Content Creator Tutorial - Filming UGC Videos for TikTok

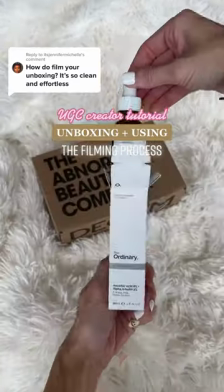If you want to learn how to make a video like this, I'm about to show you what I do step-by-step as a full-time content creator.
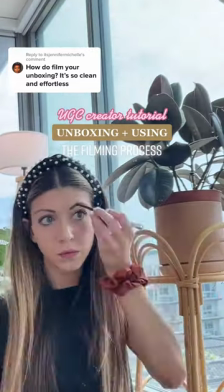No holding back. This is the reality behind-the-scenes content. I start by prepping the area.
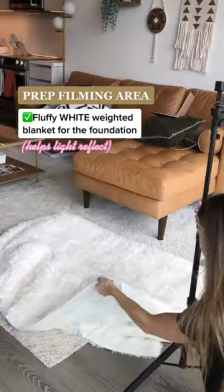So for this shot, I used my weighted blanket on the ground with the window behind me. And I used my tripod.
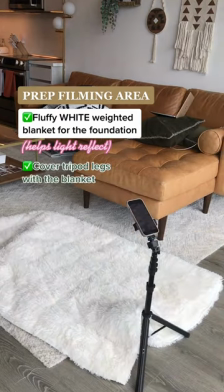I actually cover the legs with the blanket because sometimes it shows when I'm angled down.
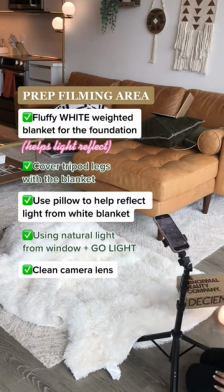I grab a pillow for a backdrop and my go light and I clean the lens always. And the reason I do all of this is if you look at my background, it's super busy, super distracting.
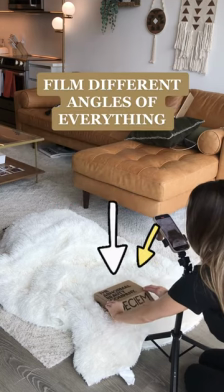You don't want that in your video. I'm just showing you guys because that's the reality. Back to the box. So I film outside of the box before I ever open it.
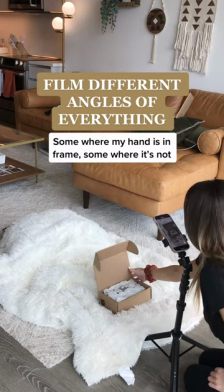I film some shots where I'm slowly opening it somewhere. Everything is far away from the lens.
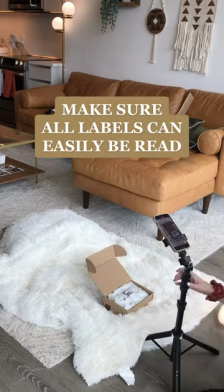I bring it close as if I'm zooming in just for perspective shifts. I make sure all the labels are very clearly seen.
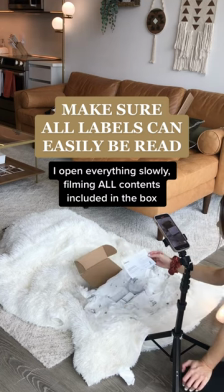And I do open everything pretty slowly. I film everything the box comes with.
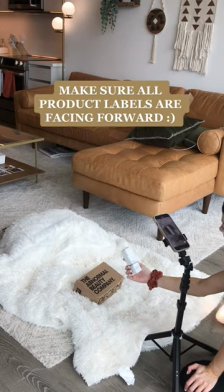And I always make sure to get different angles of the product. And when I do that outside of the box, I always make sure that label is turned towards the camera.
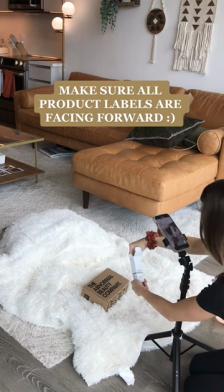Usually it's not, so I kind of move it, put it back in, and then I do the big reveal of the product shot.
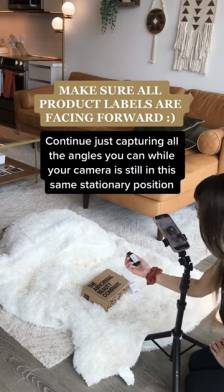As you can see here, it looks very clean whenever it's facing forward. And I continue to just shoot every step of everything, different angles.
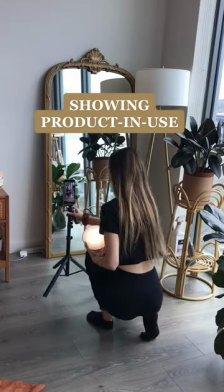And then I wanted to show me actually using the product. So I just moved my GoLite and my tripod over to the mirror and I adjusted it.
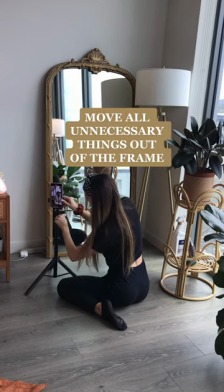I didn't want to be fully face on. I wanted to be perspective in mirror, but I did move everything out of the frame that wasn't needing to be there, just looked too busy.
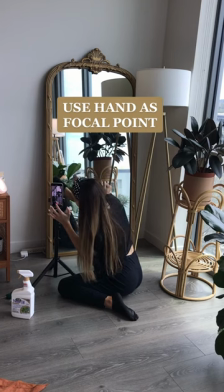I use my hand as a focal point so that I know I'm in focus and I put my face where my hand was and I start filming the content.
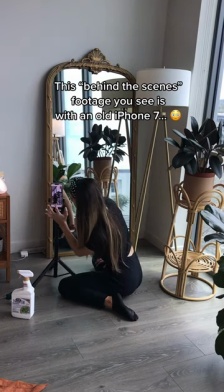This, what you see right now, is the iPhone 7, but my camera, the iPhone 13, it's crazy the quality of color it picks up.
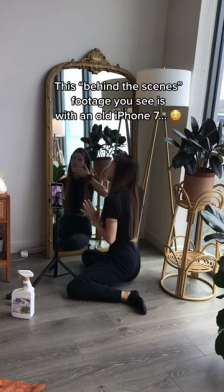It was unedited. Crazy. Like as you can see, it just looks so beautiful in the actual camera.
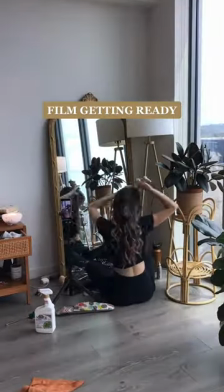And then once I did those slow shots of using the product I got ready because I wanted to end the video with me having my makeup done.
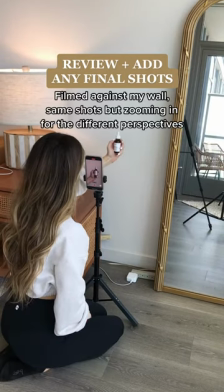And the next day I realized I wanted another shot against a blank wall of the product by itself.
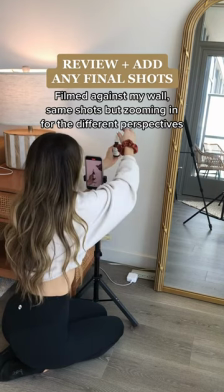So I just had my hand in the white background and I did some zooming in and then I used the dropper and I did some not
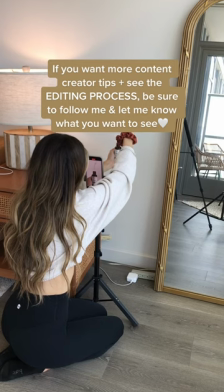zoomed in and then I did some that was zoomed in and I kind of just incorporated this and mixed it in with the other footage as you
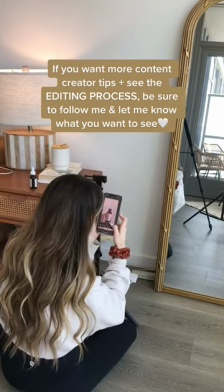will see this is how that final video actually came out